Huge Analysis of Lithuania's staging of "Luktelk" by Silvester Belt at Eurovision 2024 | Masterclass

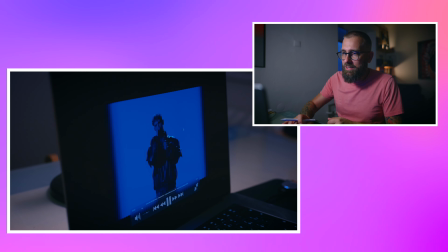466s
Anyway, if they started with this blue pillar,
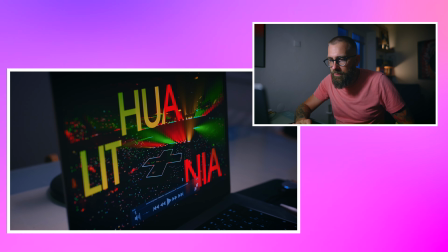470s
they have very nice reveal of the dancers. it's you know you can see and I think for the one who are new in here of course this is just few of you or I
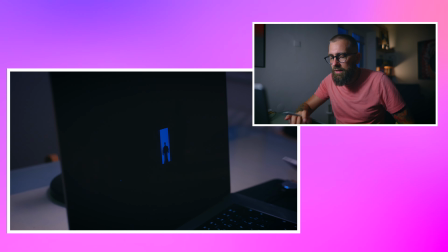478s
don't know but what I like in here is that every single
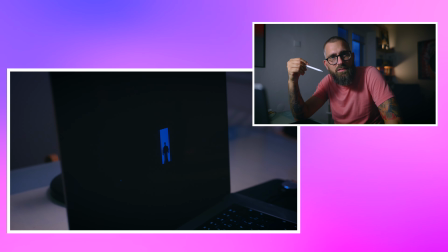486s
sound like it's accented by the visual which
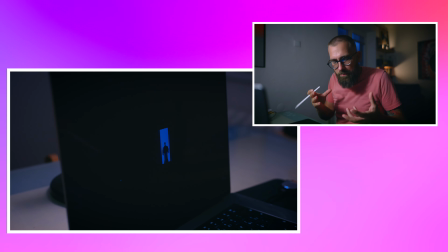491s
creates it gives the depth of the sound it's like whenever
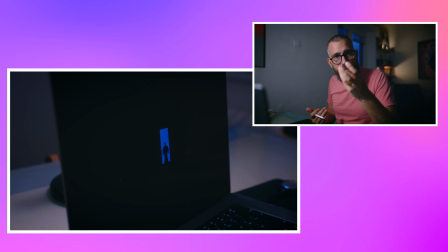496s
you like if I do this it's a difference like when I do this and you cannot hear anything right it's
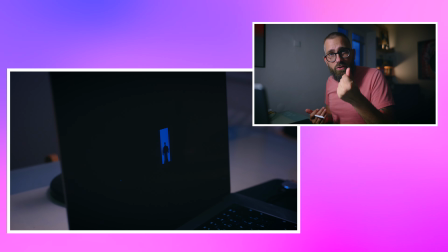502s
a it's a bit different it it's proposed the sound to the action it's a
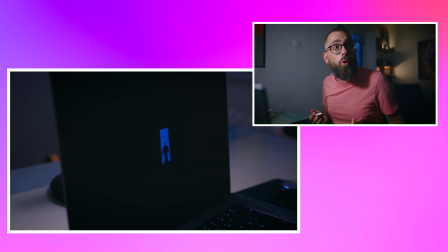507s
very old good fashion trick which will always work because this is how our brain works because
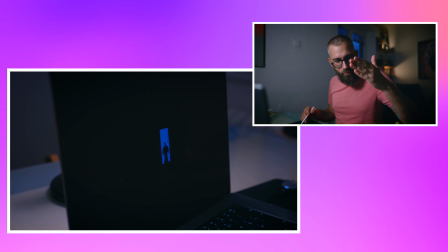513s
it's connected to when something false and create a sound you hit the sound
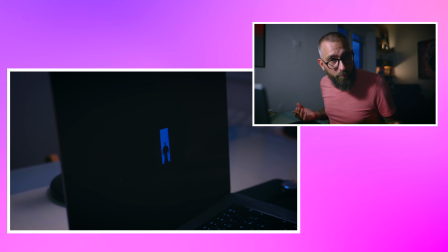519s
and you get scared because that can save your life and this is how we are thinking
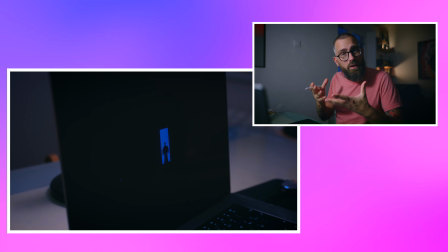525s
with visualizing sounds it's very important for
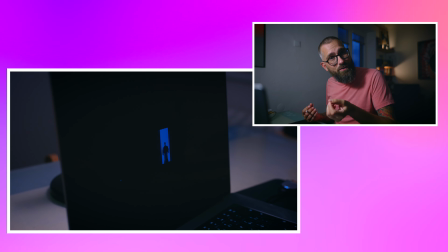530s
so if you visualize visualize the sound or
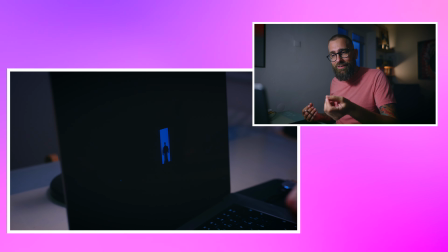535s
you have effect or something uh it better it just really works but it
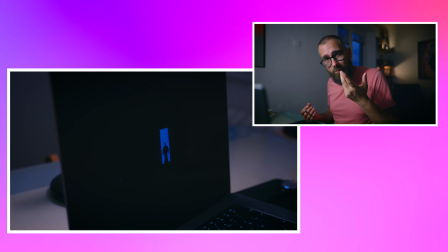540s
must be on time because then if it's not it can create the opposite effect it can
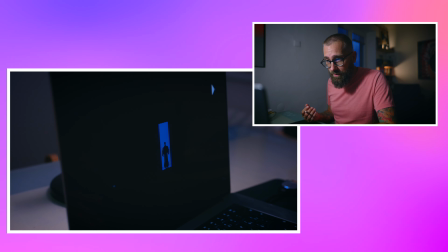544s
disturb you but in here it's done very well so look look tell
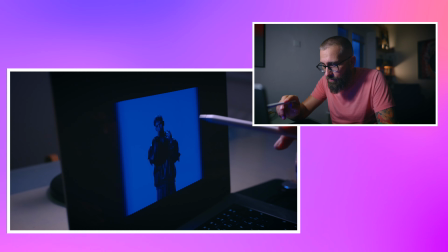553s
he was i don't remember when it exactly had the phrase
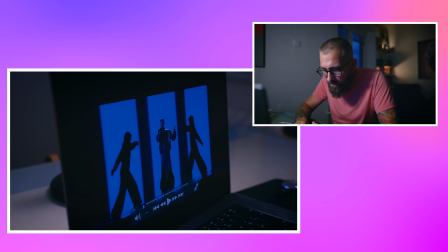559s
see and they did it i hope i will be able to really move it just a little bit i like the way
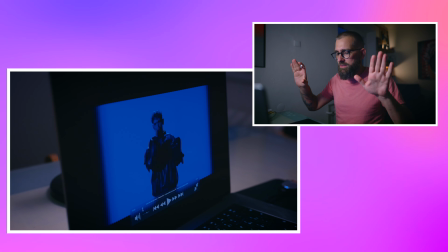567s
how it was done so it's not like that just it's because the sound is a little bit longer very good
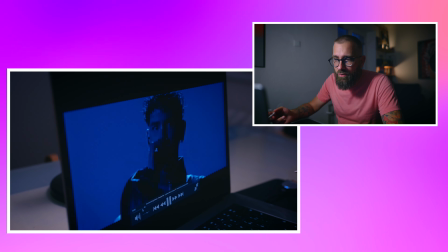578s
logical the other beats are not supported this is a little mistake
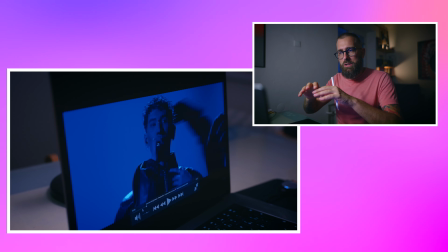582s
but they didn't go again like it's again it's not that it's like the sound is and you can also see this with lights
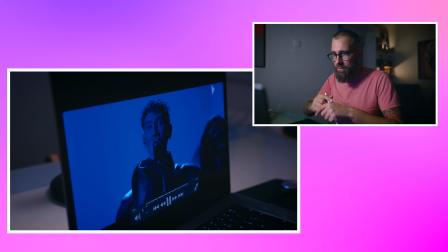590s
they don't do like all at the same moment this I don't really get this because
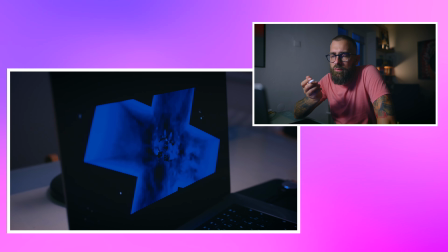598s
you have I don't get the one thing when you choose the design which
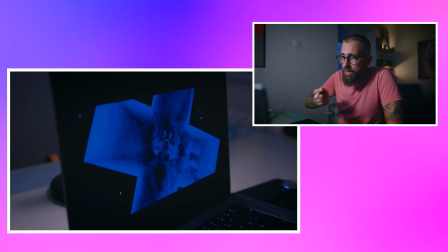604s
is basically lines strips why do you go with another kind of magic
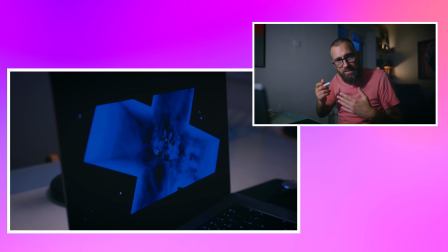610s
I think choose one style and enhance it like Swedes did
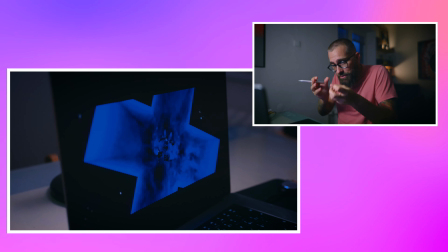616s
they used one style they kept the style they were just making it more robust yes this
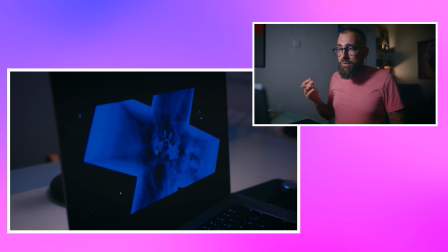621s
is what you should do this is from I know it's if you can call it this is
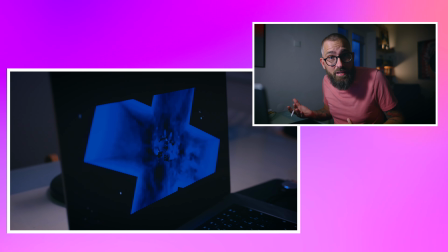626s
subjective but actually it's not actually this is this is a mistake don't do
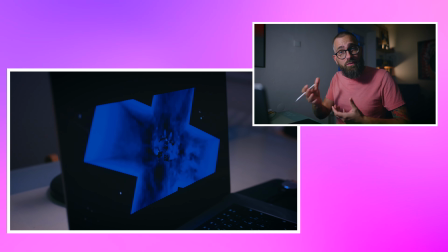631s
overlays of things with completely contracting things you go you go architectural
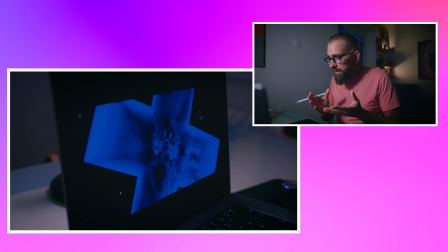636s
you go you don't combine architectonic styles together also like in
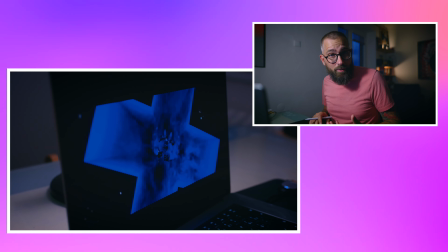641s
very rare moments those things really work but most likely they don't like one
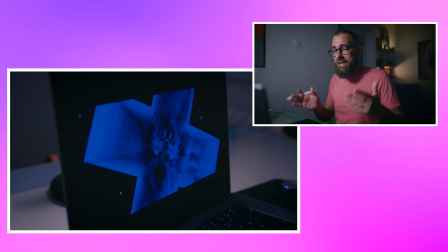646s
building created by like the facade of the building created by five different styles
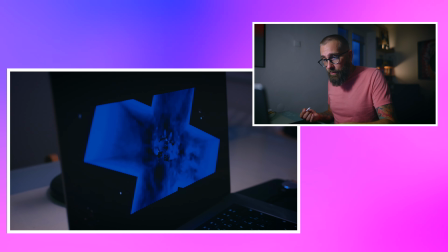652s
it's not a good idea right so you must be very careful how you use the real effects
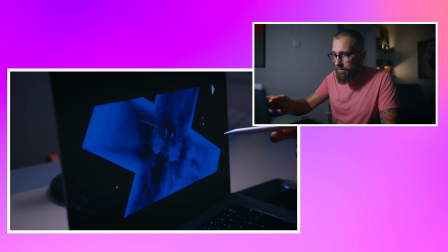658s
with some missed elements and with the very technical
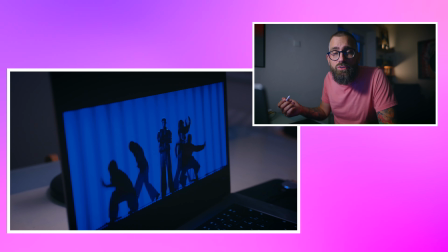663s
you know just makes no sense would be better and they switch to technical completely
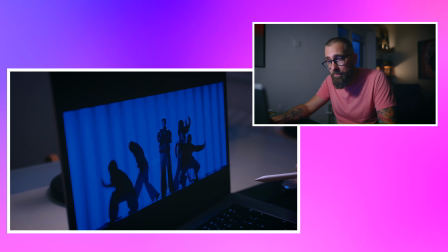668s
almost it's better and whenever they put different element it's like the alien element
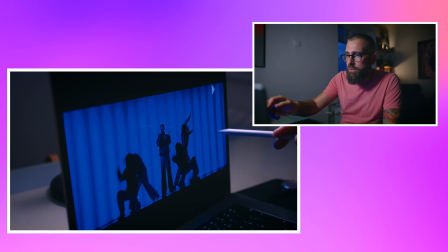673s
which doesn't belong but okay let's continue they create they also work
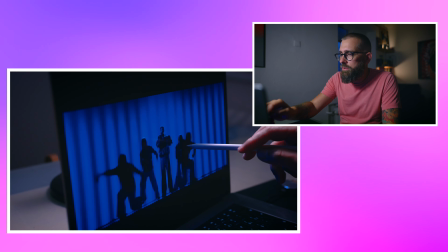678s
very nicely the choreography they don't take the attention but they also work nicely
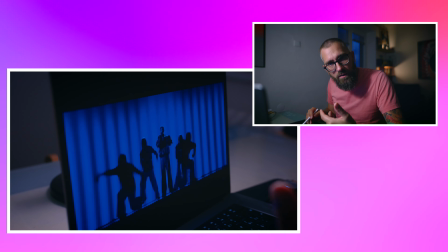683s
with the music so they are present they dynamize the picture
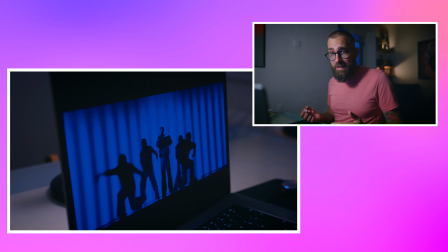688s
very well i think in my opinion as those shades it really works well and then
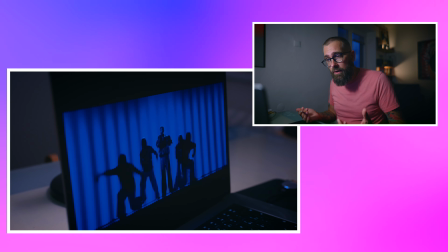693s
later it dynamized even better and that's it because the focus
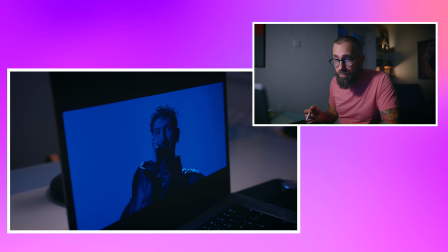697s
is on him which is i think this is the very important part that he doesn't work